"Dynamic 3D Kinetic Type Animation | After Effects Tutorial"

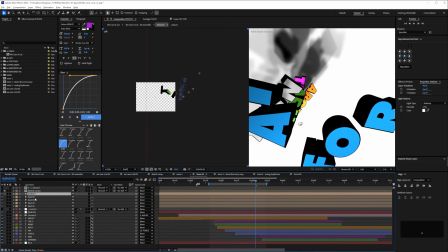(20:13)
So the lights are here, and it's a bit of a messy setup, but just makes it look a little bit more interesting with the sort of shadows being cast behind the type.
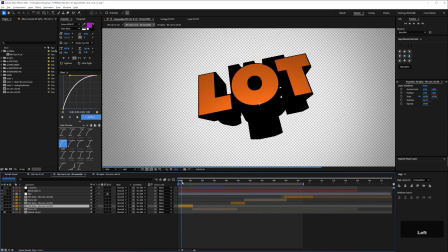(20:26)
Let's just take a look at the comps that I've used to make this animation one by one.
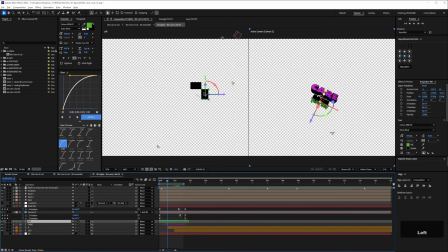(20:31)
So for this first one here, I've got the type laid out sort of 360 and it's static, and then I've got the camera is parented to a null that's in the center,
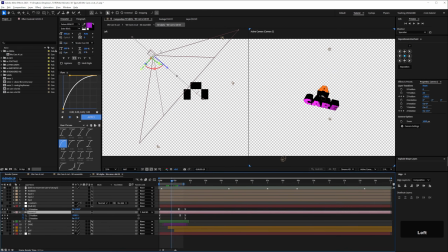(20:45)
and that's rotating on the X. So you can see the camera up here is just rotating around that null.
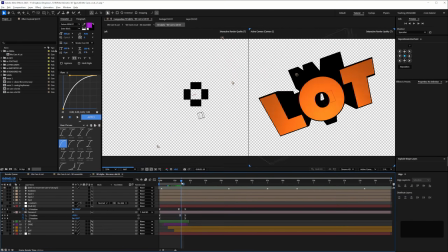(20:53)
3 spotlights, and then we're just pushing into this type with the Z position.
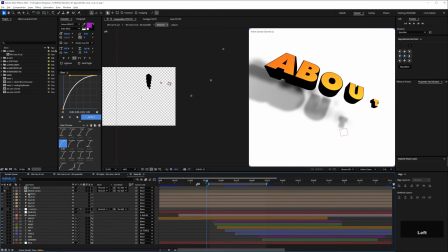(20:59)
So that's pretty straightforward. Then this verse here, I'll turn off the lights and the background.
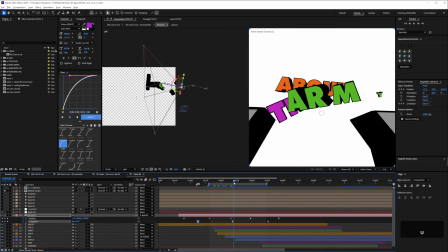(21:07)
So we've got the roving camera, and then just animating the Z rotation a little bit.
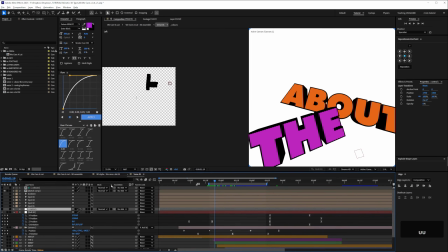(21:14)
And this null makes it easier to do the movement match cuts in the final comp.
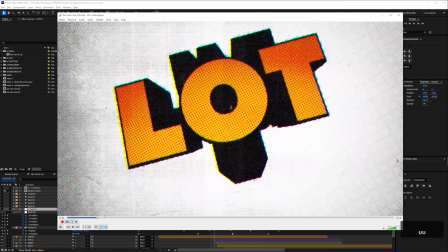(21:23)
So if we go back to the final thing, just to help link the different compositions,
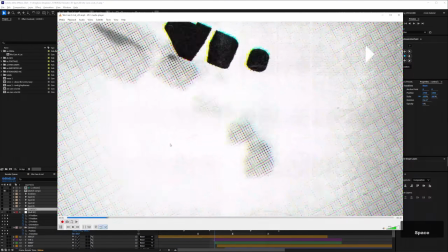(21:31)
you've got the sort of fast movement into the text, and then you want to carry that through to the next
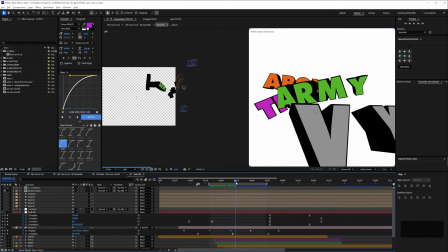(21:37)
comp. So the main movement is done with the camera wandering around and finding the type, but then the null here,
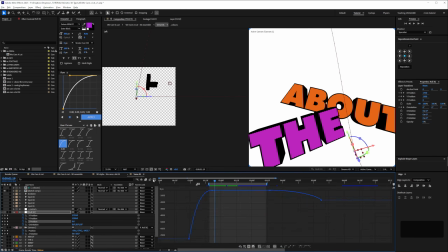(21:45)
I've just animated the Z position and then easy eased it. So you're sort of doing this sort of fast push in, and then when we get to here, it's moving down.
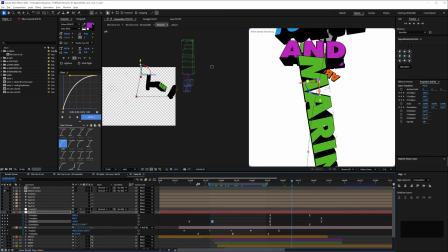(21:59)
And this is probably, as someone pointed out on Reddit, the Marines type here probably could be more legible.
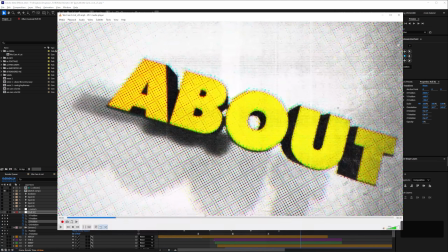(22:07)
In fact, there's a lot here that could be done better. But one thing you need to bear in mind is with these sort of like lyric videos,
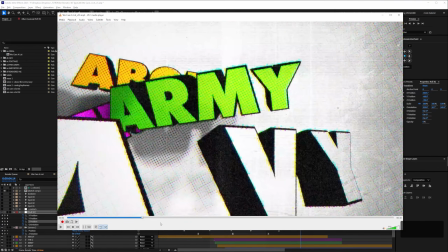(22:14)
you don't need to see the type for very long to register it, because you're listening to it as well. So it can be quite quick, but
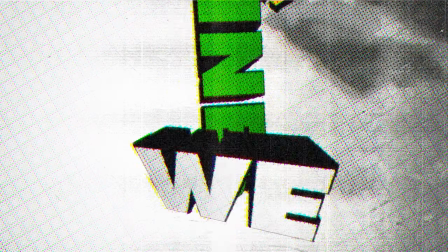(22:24)
the movement going all the way down here is a match cut, or leads to a match cut.
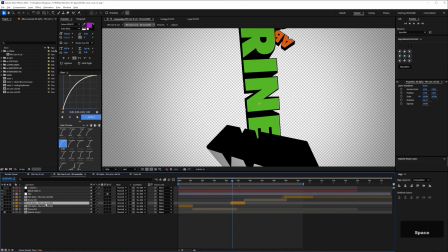(22:31)
For the next refrain, I'm going to keep on using refrain because I had to look that up.
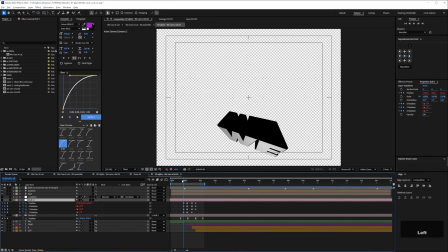(22:36)
So not the chorus, but refrain. Anyway, I've got that here as well. So the camera's sort of moving from the top down to find the type.
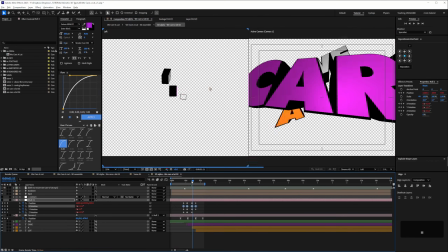(22:45)
So with this expression, it's pretty easy because they're linear keyframes. So you don't have to worry about smoothing them out or easing them. What this null's doing is kind of punching into the letters with the music.
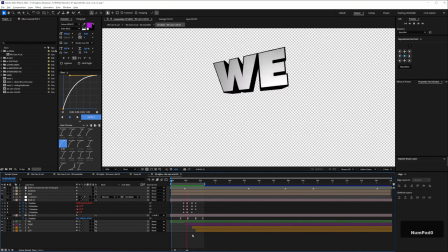(22:57)
So in its raw form, it looks like that.
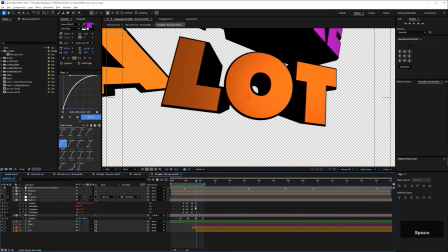(23:00)
So kind of super in your face, but that's, as I said before, that's the vibe of the song.
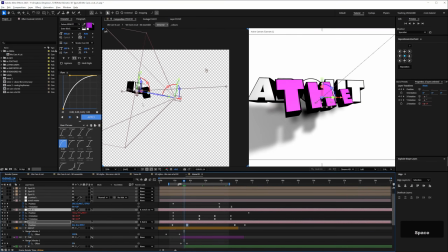(23:07)
So the second verse, the camera's pretty much just pulling back as the type animates in front of it.
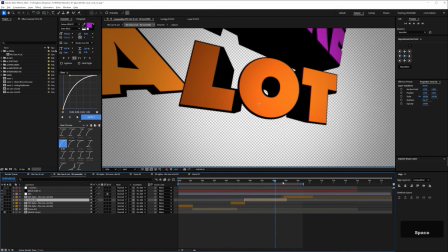(23:14)
The little bit of rotation on the null. To link that to the next refrain, just created another null
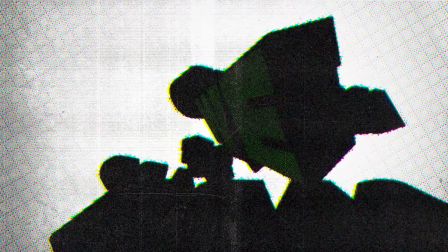(23:22)
just to rotate round the type and then match the transition into the next refrain.
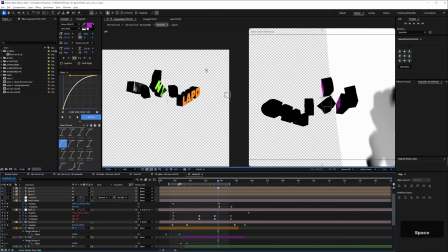(23:30)
And also just fine tune the position, because I've set a position keyframe here.
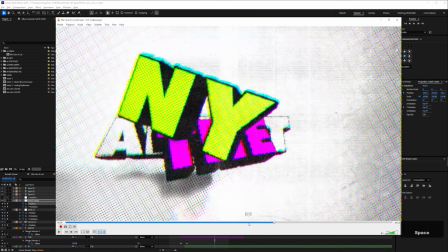(23:37)
And I think it was when I was comparing, so on one of the nearly finished renders, I sort of watched it back and
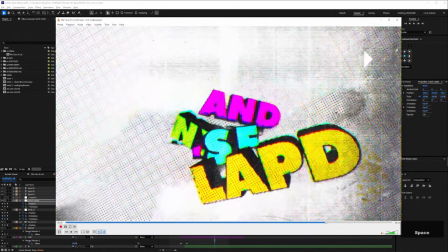(23:45)
I just thought that LAPD, we weren't really sort of focusing on it too much.
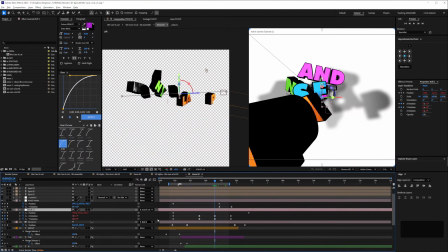(23:51)
So rather than go in and tweak the keyframes of the null, it was just easier to create a second null.
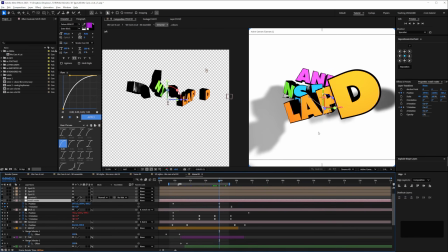(23:58)
And what I did was just adjust the position so that we're actually focusing on it more and it's sort of centered in frame.
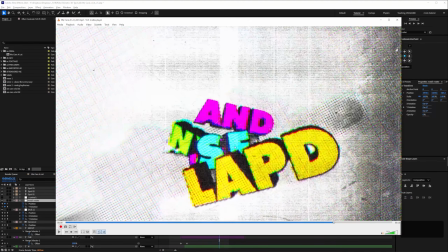(24:06)
So before, the type was sort of down here. Then at the beginning,
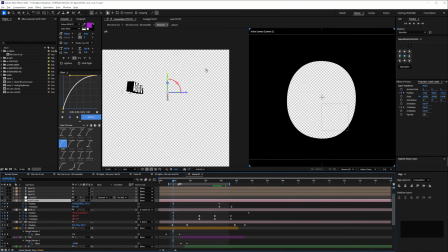(24:11)
I used that null just to line up the camera to the center of the O. So we're pulling back through that for the beginning of this transition.
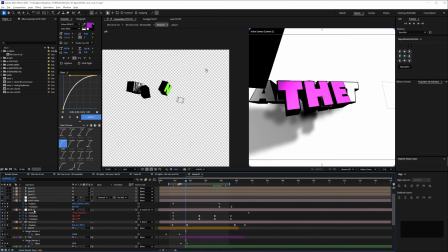(24:21)
That's just my way of working.
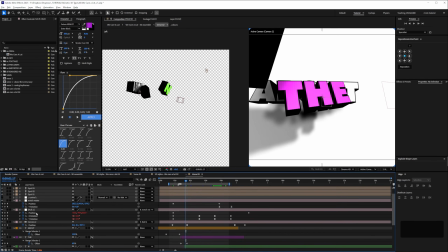(24:23)
So sometimes I'll have a null where I'm doing the main keyframing on, and then I might just have one null to fine tune it and then add,
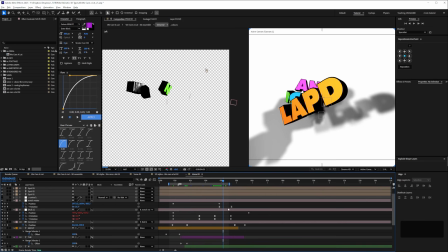(24:33)
match cut rotation keyframes or whatever. So that's these.
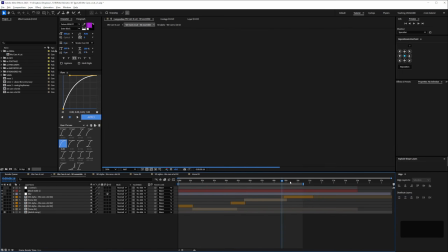(24:37)
And yeah, we're nearly there with the sort of basic 3D look.
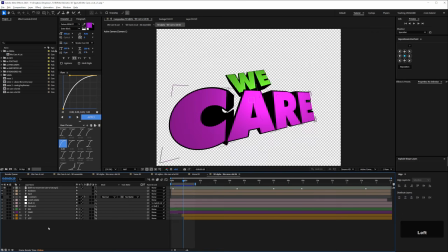(24:43)
So this one
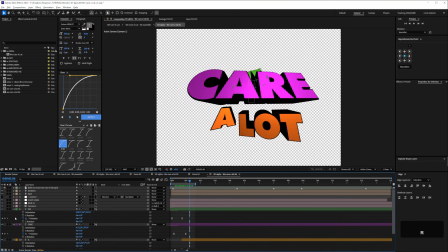(24:50)
just got the type kind of rotating, spinning in, just kind of nicely eased, absolutely no consistency to the way everything animates on. It's just for fun. And then the
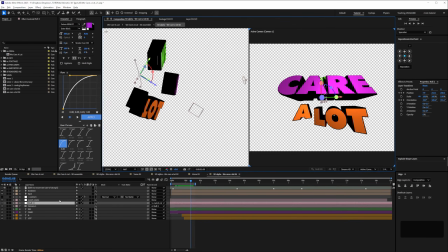(25:10)
movement on this is kind of hard to see from this angle,
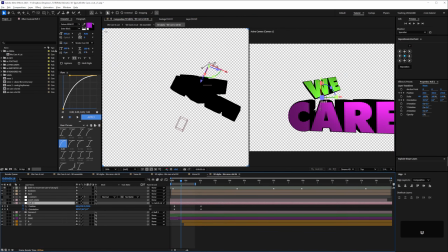(25:19)
but it's sort of arcing
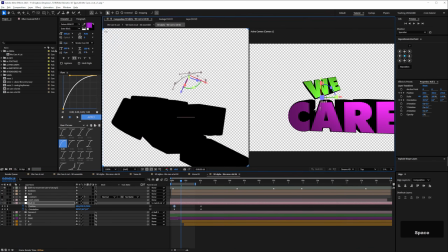(25:24)
slightly as it moves round, and then
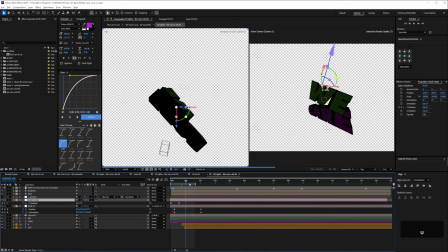(25:35)
the sort of rotation in to match it to the previous verse.
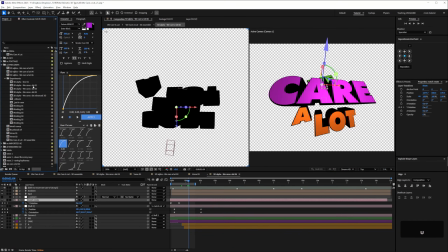(25:39)
So what you might do, which I did, was just try some different techniques.
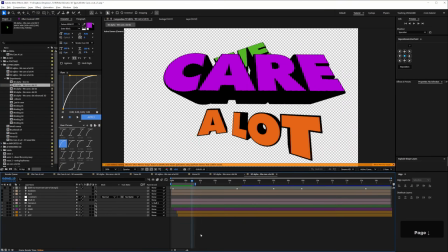(25:45)
So there's some here that I didn't use, and they're kind of variations. You know, the types.
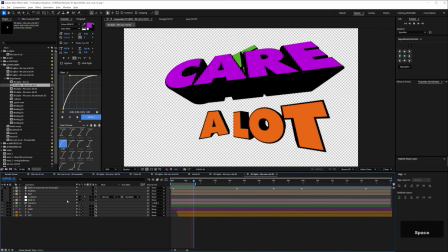(25:51)
Yeah, it was the bounce was a little bit too cute on that one.
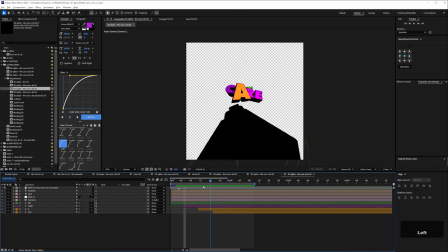(25:56)
This one I quite like, but didn't end up using it.
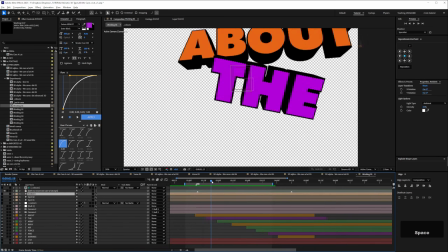(26:04)
So it's just an early experiment for this verse, which as you can see sort of doesn't quite work.
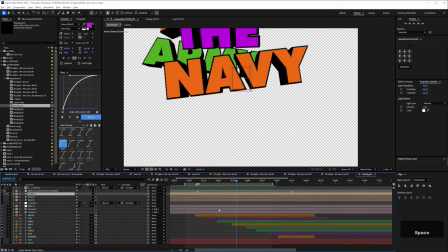(26:11)
But you might have to try a few things out until you're happy with something. And obviously be prepared to listen to whatever you're working on quite a few times. So make sure you pick something you like, or maybe you should pick something you don't like.
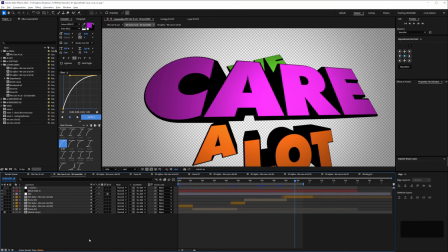(26:25)
Finally, what I did was put this all into one comp.
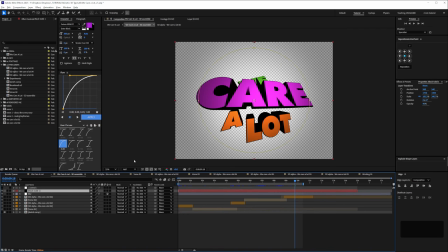(26:28)
I've got a cheesy vignette around the edges, but that's just because for the grade that I've got,
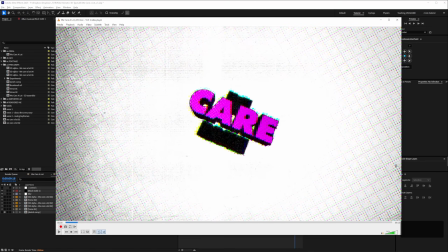(26:36)
the sort of halftone, grungy halftone effect, it only registers when there's a little bit of vignette to latch onto.
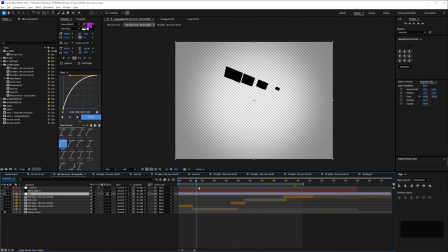(26:45)
The blur was just when the camera's moving, if there's sort of sudden camera moves, I just faked with camera lens blur,
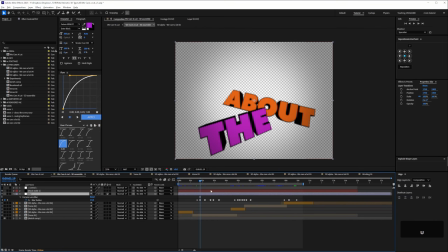(26:52)
because you don't have any depth of field or blur options with the cameras for Cinema 4D or Advanced 3D renderer.
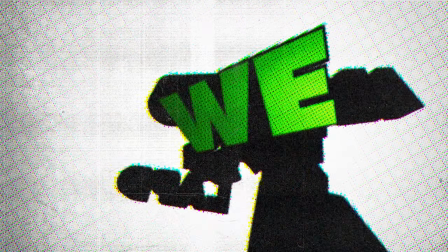(27:00)
So just as the camera's sort of bouncing around, just keyframing the blur radius a bit just to sort of cheat that effect.
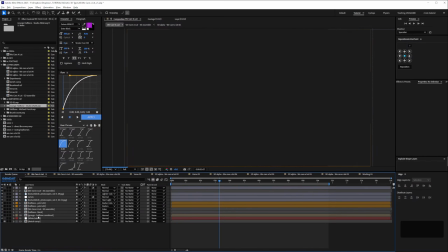(27:09)
And then this final scene, I'll just show you the separate layers.
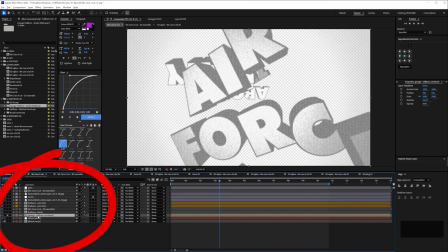(27:13)
So this is the Studio Xenac grunge effect. I've just got that at 80 opacity.
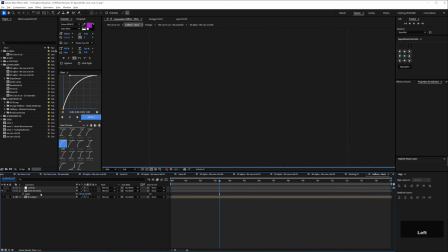(27:22)
And then I think this is Michael Ponch's halftone.
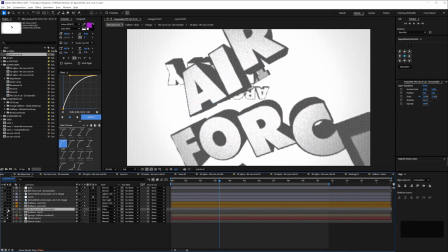(27:31)
Thank you, Michael. And then the main comp, but I've set it to color. And this is kind of quite a hacky approach, but I just sort of tried different layer modes and opacities,
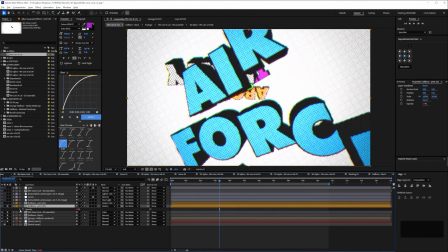(27:46)
and also just to give it a little bit of variation, I've just added a wiggle on a few of these, so the opacity sort of, varying. Not on that one, but I think on this one as well.
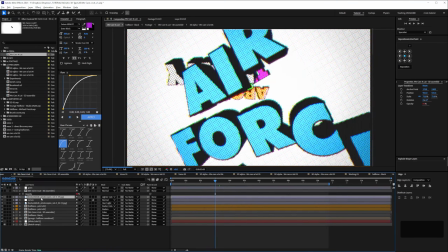(28:04)
So I'll just turn that off. But with all of these combined and a bit of photocopy texture as well,
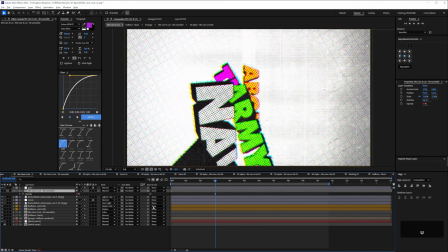(28:12)
and grain on top, that looks super gnarly. But I've just brought just so it's not quite so graded out, I've just brought the original comp back in just slightly.